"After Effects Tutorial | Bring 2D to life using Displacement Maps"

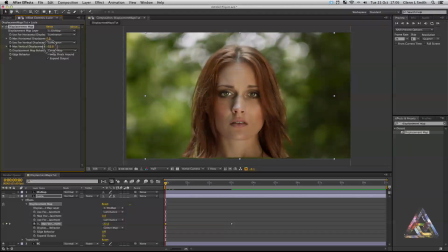(8:14)
It's the subtle differences that will trick people's eyes into believing that it's a 3D image. don't go too overboard you'll just warp her face and make her look like a melting witch you don't want that so once we've put those subtle changes in you can now see we're getting that that really nice
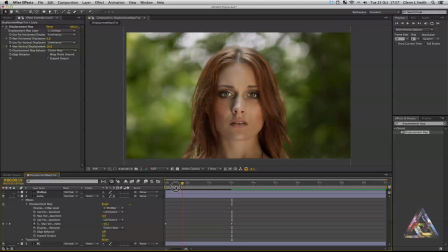(8:31)
3d effect but there's something not quite right about it it doesn't seem to it doesn't seem to work so well so what we need to do is make the background move as well so as we've got lucy on an individual layer to the background so we can use a camera to add to
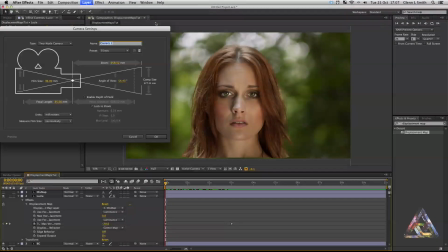(8:46)
this effect so if we go up to our layer new and camera and we'll change this name to camera settings preset 35 millimeter and that's great
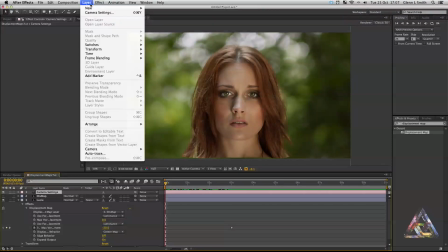(8:58)
and we'll go strip back up to layer and new null object so if
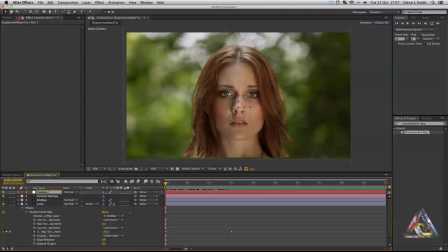(9:04)
you change that name to camera controls and use the pick whip here to parent the camera to the to the null object now we use the null object as the camera controls as it's just an easier way to control the camera and move it around you want to go to the 3d
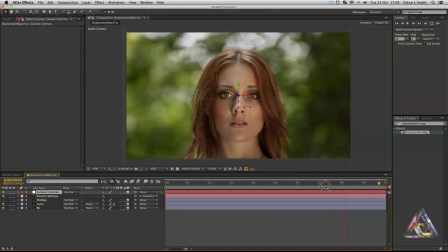(9:23)
box and you want to check all the 3d boxes so that all the layers are now 3d and you can see if I move the null object here I'll move around the camera and it gets that really nice bit of movement which is just needed to add to this displacement so
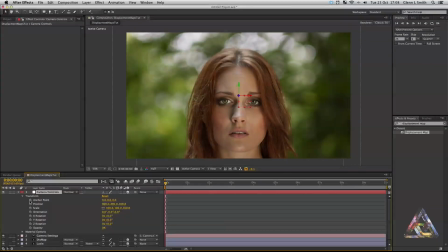(9:41)
if i expand the camera controls and the transform you can see it's you'll bring up the position you want to use it that position click on the stopwatch you'll get the keyframe and bring it to about three seconds in and we'll just we'll just do a little tilt
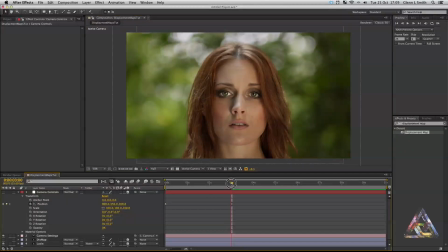(9:56)
tilt up and down like that and as you can see that's really added to the effect so that's pretty much it that's how you get that effect that's how you make a 2d image 3d i'm just going add a little a little cinema scope that I've made in Photoshop just to really
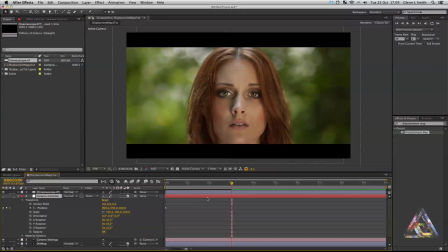(10:13)
just to add that cinema feeling to it and there you go that is a way to make 2d images a bit more 3d using displacement maps so if you like this tutorial click
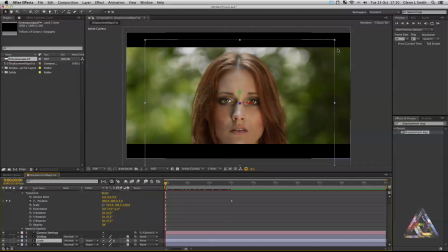(10:26)
our little button up there and subscribe you'll get updates on our upcoming tutorials we've got other videos all interesting stuff for you guys and we're going to be giving away stock footage and all sorts of really helpful things for filmmakers so I hope you enjoyed this tutorial my name is Glen Lewis Smith and I'll see you next time